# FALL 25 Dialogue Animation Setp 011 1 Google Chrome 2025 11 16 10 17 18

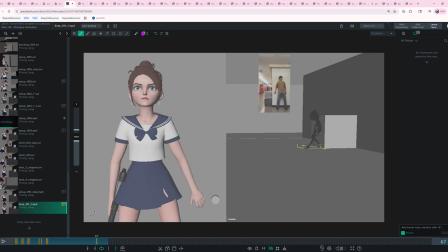Yeah, and then here I want to see if this, how does this compare to your start pose? Yeah, that seems fine. Like she's gained some height, but I think it's fine to gain some height. It shows maybe like an increased alertness or something like that.
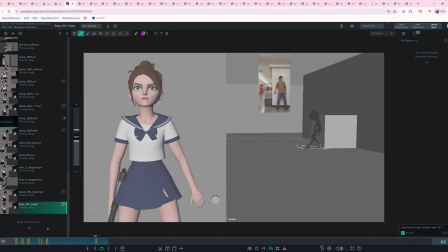Maybe we can do something, I don't know. Yeah. So anyways, that's what that's where I'll leave it on this intro part. I feel like there's a lot of stuff that maybe can be cleaned up here happening. Like I don't understand why the top of this torso is tipping over this way.
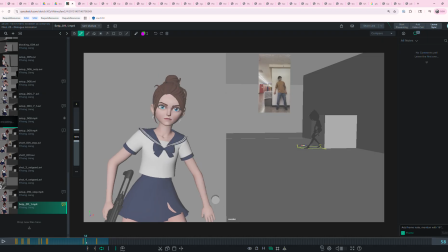I would take that out and just have it be a more contiguous movement from here to up here, you know. So like if this is your torso and your center of gravity here and your head in this pose,
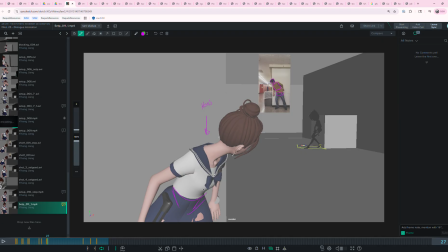and this is where we're coming from here with the center of gravity and the torso and the head.
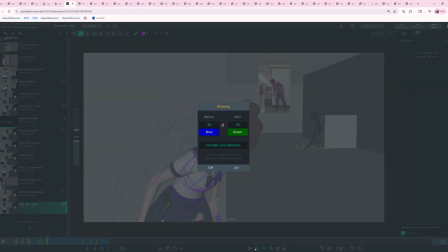That's a little too many drawings, I think.
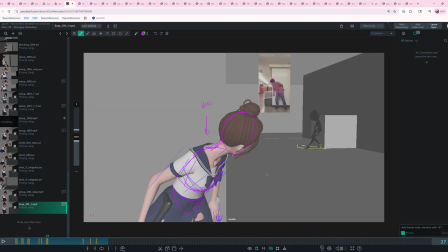Let's clean this up.
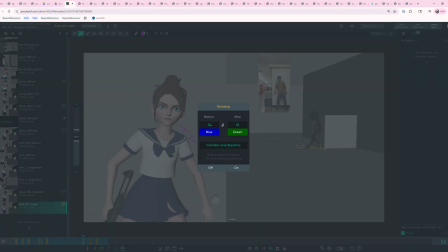Huh, not enough drawings, sorry. Let me get this dialed in.
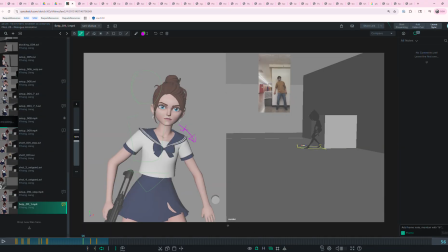Okay.
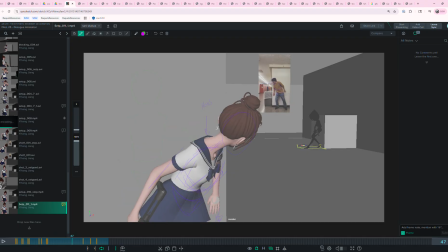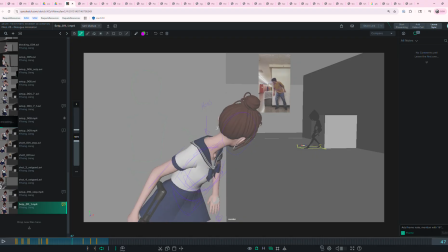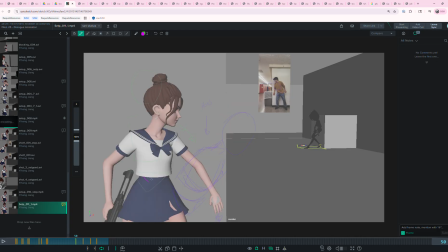Yeah, so I think for this pose, my suggestion would be to have the cog be almost where you want it to go. You know what I mean? Have the torso still trailing a bit, the head trailing,
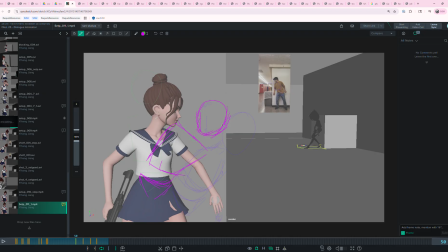but it can just be kind of like a more simple move here. Instead of, there's a lot of like chatter going on between those two poses. So yeah, keep working on that, make progress on that. Let's look at the next bit of phrasing here.
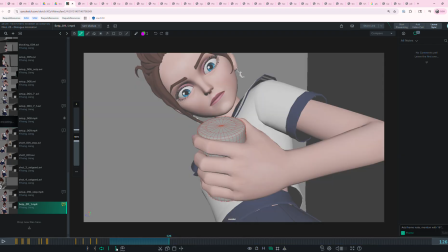This kind of surprises me here because her back isn't against the wall anymore, so this pose may need to be modified where you actually have her back against the wall, and we're seeing, like,
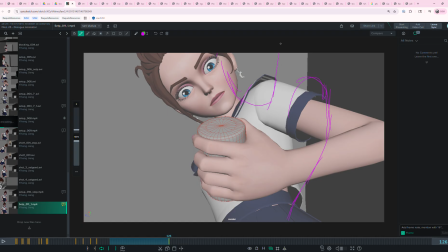you know, you want to keep her head in here and all that so that we can see her glancing down to the thing. But is there a way to get her back against the wall while still making room for the canister behind?
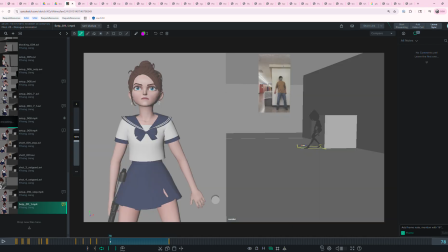You know what I mean? Because here it looks very much like she's pressed up against the wall,
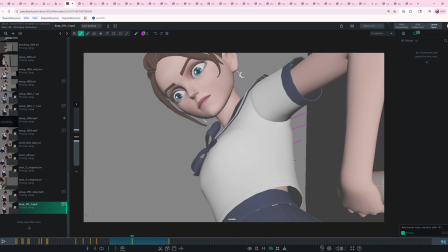and then here we're seeing like all of this space between her and the wall, and that feels like
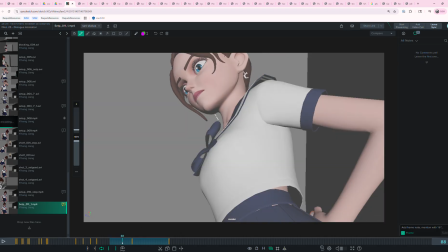a lack of continuity or something. So again, I feel like how this has to go, I think I've made this comment before, where the head looks down.
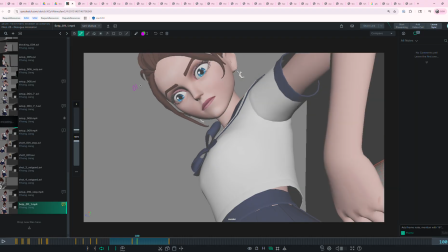Step one, the head. Step two, the hand, like anticipating the grab.
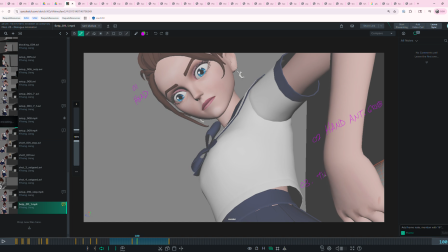Step three, the grab of the canister.
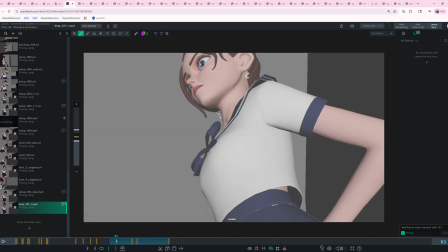And right now, what I'm seeing is this kind of all happens at once. Like she looks down and the head pulls out the can.